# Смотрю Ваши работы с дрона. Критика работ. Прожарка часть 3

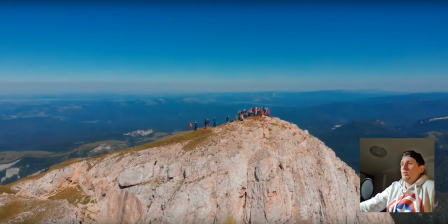[95:11]
Ух ты, какой красивый пейзаж. Этот может быть, что люди ходят, все там, жизнь есть какая-то, есть экскурсии, то есть это можно было бы.
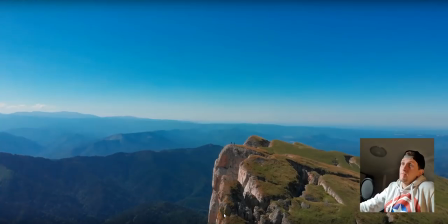[95:20]
Тоже хороший кадр. В принципе, можно показать, типа, как высоко, но этот кадр был только что перед тем кадром.
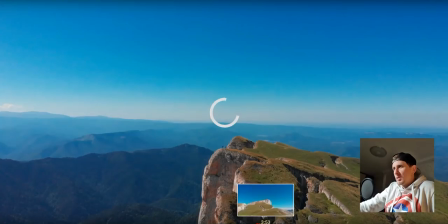[95:27]
Мы два раза то же самое показали. Зачем? Дальше у тебя вообще пошло все почти подряд, дублировалось через серию постоянно.
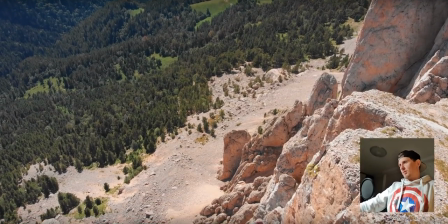[95:36]
А так вообще понятие есть, вот тут ты отрабатываешь крупнячок, средний план.
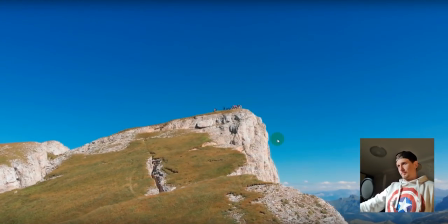[95:42]
Хороший кадр, классный. Хороший, мне нравится.
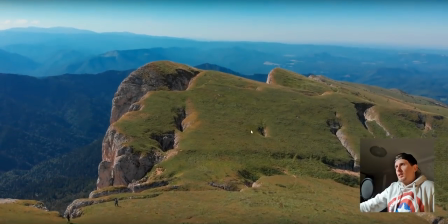[95:50]
Это опять похожий кадр, где люди стояли, только по-другому зашли.
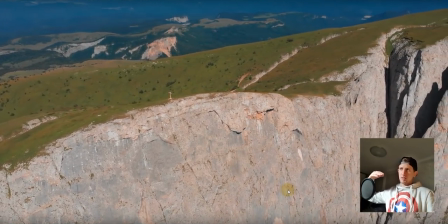[95:56]
Прикольно было, ты с горы шел бы и камеру вниз опустил и показал именно то масштабы высоты вот этой.
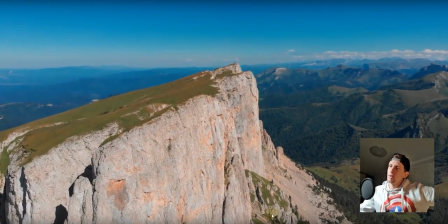[96:02]
Мне кажется, было бы круто, только ни одного такого кадра у тебя вообще нету.
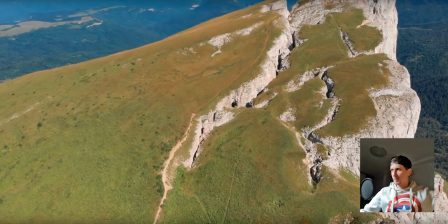[96:07]
И очень мало крупных планов, то есть прям надо было прям брать, опускаться и прям чесать дроном по этим камням.
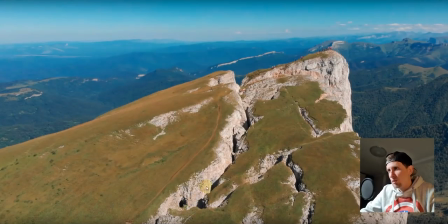[96:13]
Вот ущелье, видишь, вот это ущелье? Прикольно было бы, если ты по нему внутри дроном проходил, не прям в самом низу, а так над краем проходил быстренько, чтобы у тебя картинка быстро менялась по краю, как motion создавала. И вышел бы на общий план, это было бы мощно.
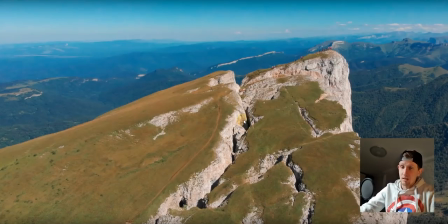[96:27]
То есть вот здесь летишь снизу максимально, чтобы не удариться, аккуратно, если упадет, ты уже не достанешь никогда. Дальше пошло у тебя все повторяться, там я тебе уже все говорил, как оно есть.
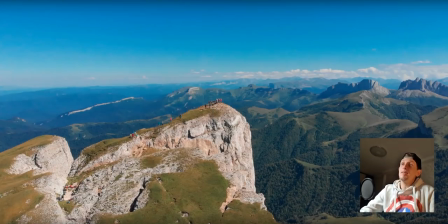[96:37]
Но мне очень больше всего из всей твоей работы понравилась концовка.
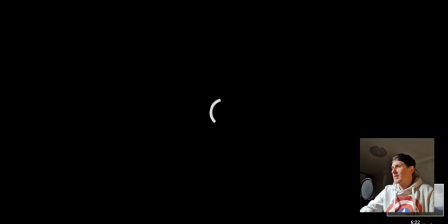[96:42]
В конце у тебя прям вот эти горы, когда не было солнца, не было пересветов, когда пропали все твои лютые, жесткие, насыщенные цвета,
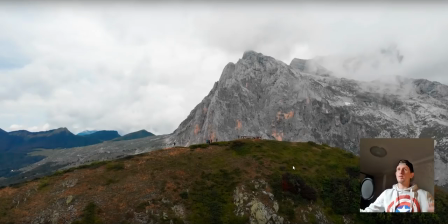[96:50]
сразу все стало на свои места. И вот эта бледность, вот это, она наоборот украшает эту гору, потому что она стала натуральной, естественной, как она и есть.
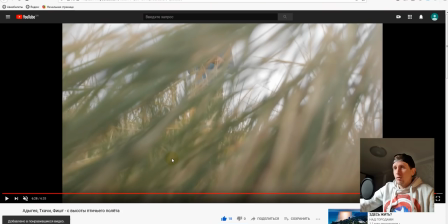[97:01]
Ну и не опускаю, и не снимаю вот таких кадров. Работа крутая для человека, который поднял 3 раза дрон.
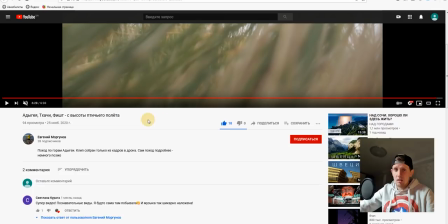[97:07]
Я считаю, это достижение, потому что я пересмотрел много уже видео, и это я сам лично не снимал, как снял этот автор.
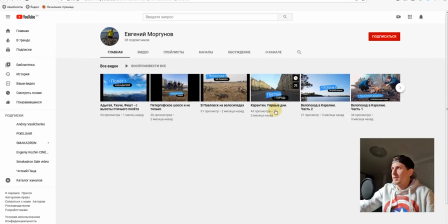[97:17]
Ребята, чтобы вы понимали, этот автор снял лучше 3-й раз, чем я тогда, когда начинал.
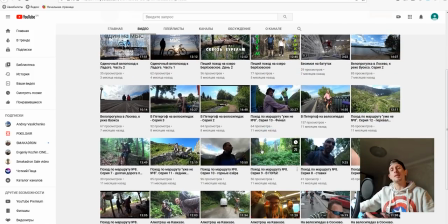[97:25]
Спасибо тебе большое. Реально такая мотивация не только мне, но и всем остальным, потому что, ребята, человек поднял третий раз дрон. Я не знаю, может, ты летал на вертолетах, как я начинал с вертолетов летать. Может, что-то еще делал, но это реально мощно. Итак, давай оценим твою работу.
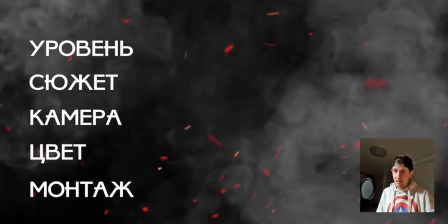[97:41]
Итак, уровень ставлю тебе твердые 2 звезды. На самом деле, это для третьего запуска дрона.
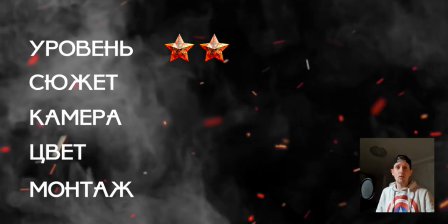[97:47]
Это очень круто. И 3 звезды ты заслужил, но я тебе пока так поставлю 2 звезды, потому что, в принципе,
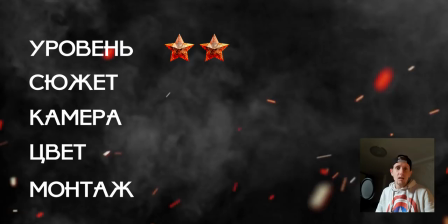[97:56]
ты снимаешь сейчас, в данном случае, просто синематик в режиме трипод, пока без каких-то таких мегасложных пролетов.
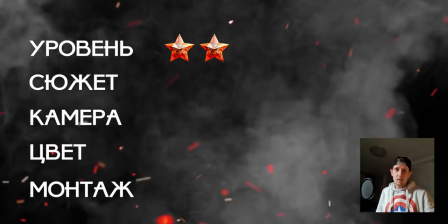[98:03]
Но 3 звезды, в принципе, тебя недалеко уже ждут по уровню пилотирования.
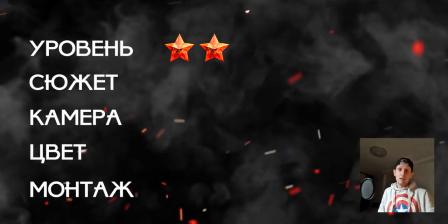[98:09]
Молодец. Сюжет, конечно, ставлю тебе 3 звезды. Сюжет интересно было смотреть, что, чем это закончится.
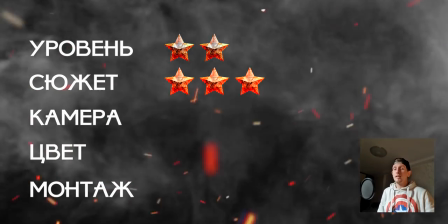[98:15]
В принципе, у тебя историческое видео в плане, что зачем идет, какие есть горы, какие есть локации.
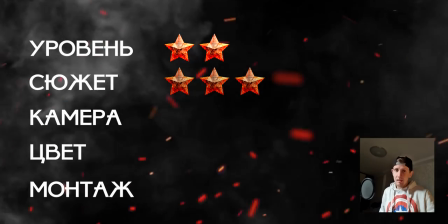[98:21]
Людям, которые будут ехать в это место, им будет это интересно. Это контент полезный тем, что люди будут понимать, куда они едут, что они увидят, и это очень круто.
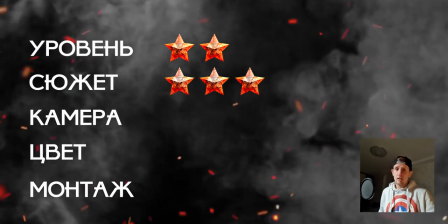[98:29]
Поработаешь с шрифтами, шрифты стрёмные, сейчас уже это никто не использует.
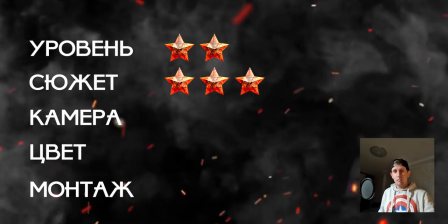[98:32]
Камера, я удивлен, что нет подёргивания камеры, ничего не колбасится, потому что многие опытные пилоты просто бьют,
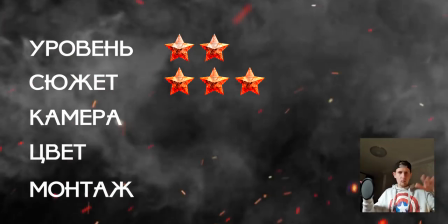[98:39]
бывает, камеры колбасит во все стороны, она дрыгается вверх-вниз, вот так туда-сюда, и стики, и колесики неправильно управляют,
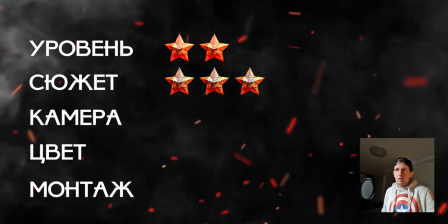[98:44]
а у тебя... Я вообще такого не увидел. Я понимаю, что снимаешь мега плавно, может в режиме трипит, то есть штатива,
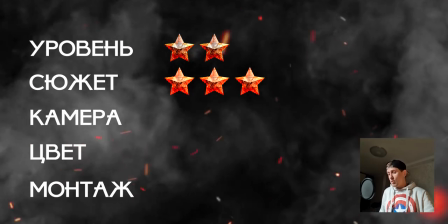[98:51]
но даже это не каждый умеет делать, а в данном случае в этой работе я видел, что камера нормально настроена, не на авто,
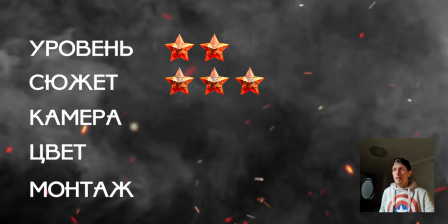[98:59]
баланс белого не колбасится. Ну да, цвет, конечно, согласен, много синего, ну и снимаешь не самое удачное время в полдень,
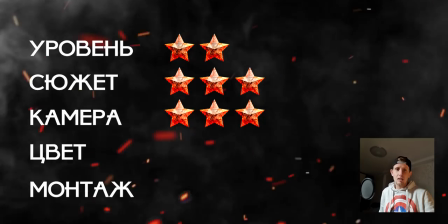[99:08]
лучше немножко не докрасить, чем перекрасить.
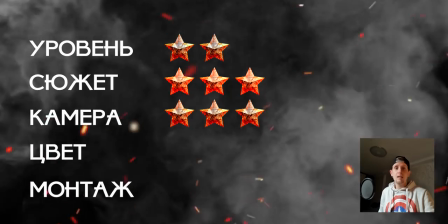[99:11]
По цвету я сразу говорю, что много синего, не колбасит сильно так насыщенность не добавляет крутизны.